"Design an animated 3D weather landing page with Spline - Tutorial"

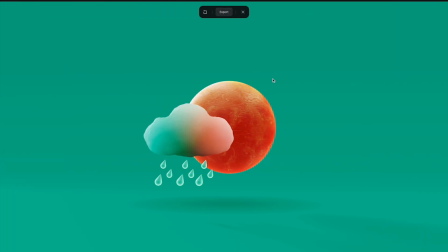8:14 So let's give it a look. Click here. So now you can see it created this really nice display transformation animation.
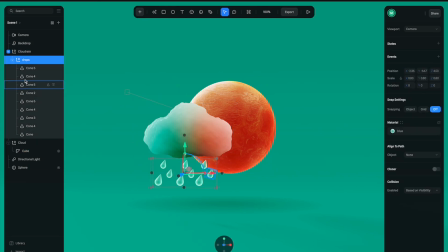8:23 So finally, for the water drop, I'm going to animate this water drop, but we just need to use one. So I'm going to remove the other one and keep only one water drop here. So I'm going to create two state for this water drop.
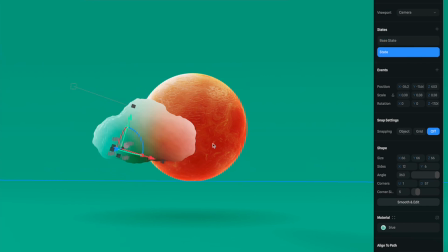8:36 For the first state, let's move it inside the cloud. And for the second state, we're going to move it down to this position. So we have the two different state with two different positions.
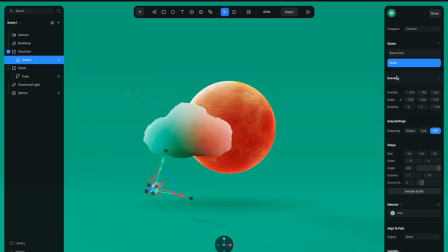8:49 And with the second state selected, let's unlink the material so we can animate the property inside. So with, you know, again with the second state, I'm going to reduce all of these layer opacity to zero.
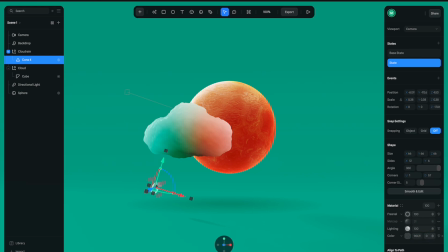So now we have a two state like this. So next, let's create an event for it.
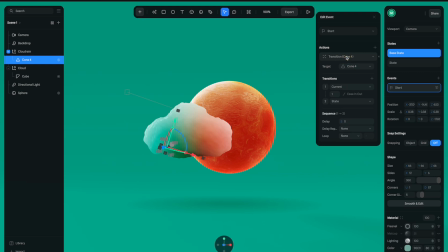9:16 So we're going to set up the same as the other ones, except for this one, I'm going to select the animation type is ease out. So it would go like this. So looking pretty good, but I want it to repeat over again.
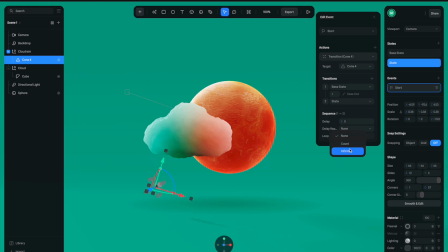9:34 And let's go back here and select infinite. And then we have something like this. So now all we need to do is to duplicate this one into a multiple water drop. And
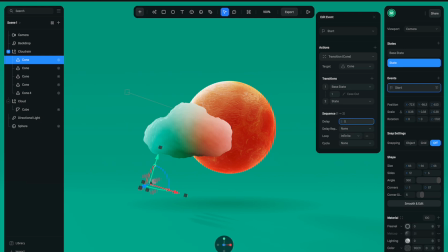9:55 And one trick here is to add a slight delay to some of the water drop to make it appear more randomly.
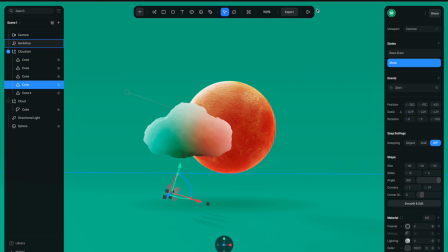10:03 And after that, this is what we have.
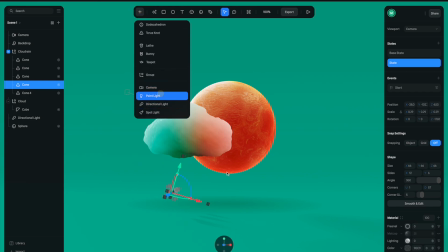10:06 So final step, I'm going to create a point light and use this to make the scene a little bit more kind of a glowy effect.
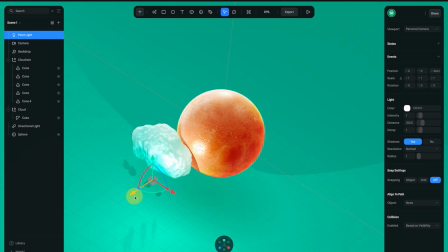10:15 So let's move the light to this position and make sure to turn off the shadows.
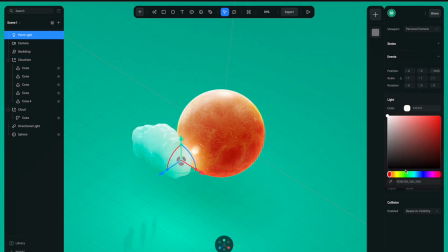10:23 And change the color to a more yellow color like this.
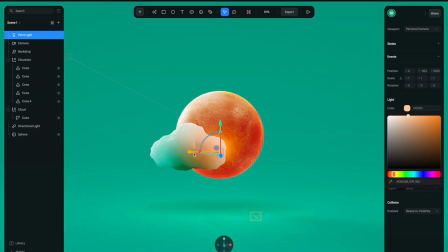10:29 And then you can adjust the position of the light until it looks more natural.
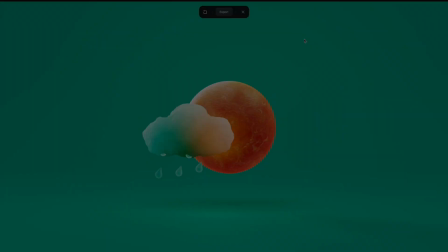10:34 And then this is the final result look like. Alright, so lastly, let's click here to export and things is good.
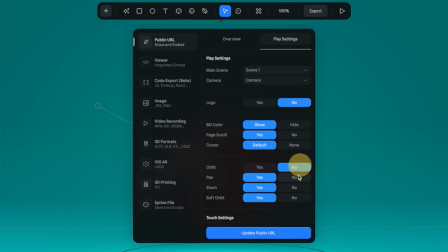10:42 So let's go to place setting and turn these off. And then just update the public URL. And then just go back to the overview tab and copy this link.
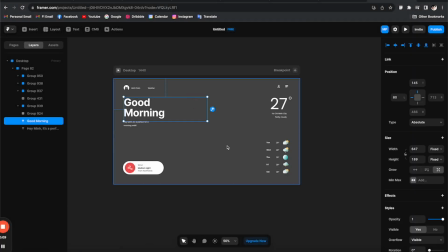10:53 Alright, so here we are in Framer, and you can see that I already have this UI layout set up here.
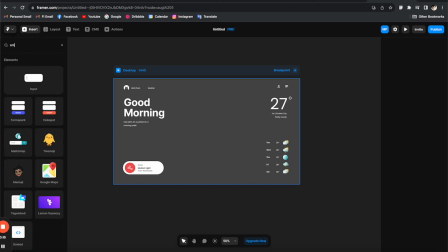10:59 So all we need to do next is to go to the Insert tab and search for the Embed Components, and then just drag it into the screen.
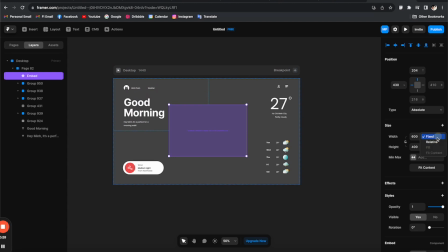11:06 And then make sure that it is aligned properly and also distributed so it can be responsive. And then finally, just paste the slide link that we just copied to this import form, and then voila, it works like magic. And then finally, let's click here to preview it full screen. So yeah, it's looking really good on my computer screen.
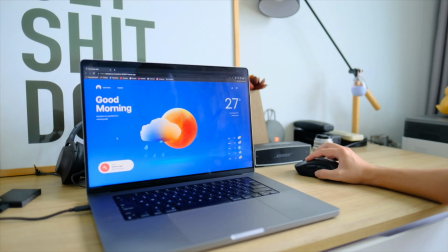11:28 So this is the end of my tutorial today. So I hope you find this one helpful, and I will see you in the next one. All right.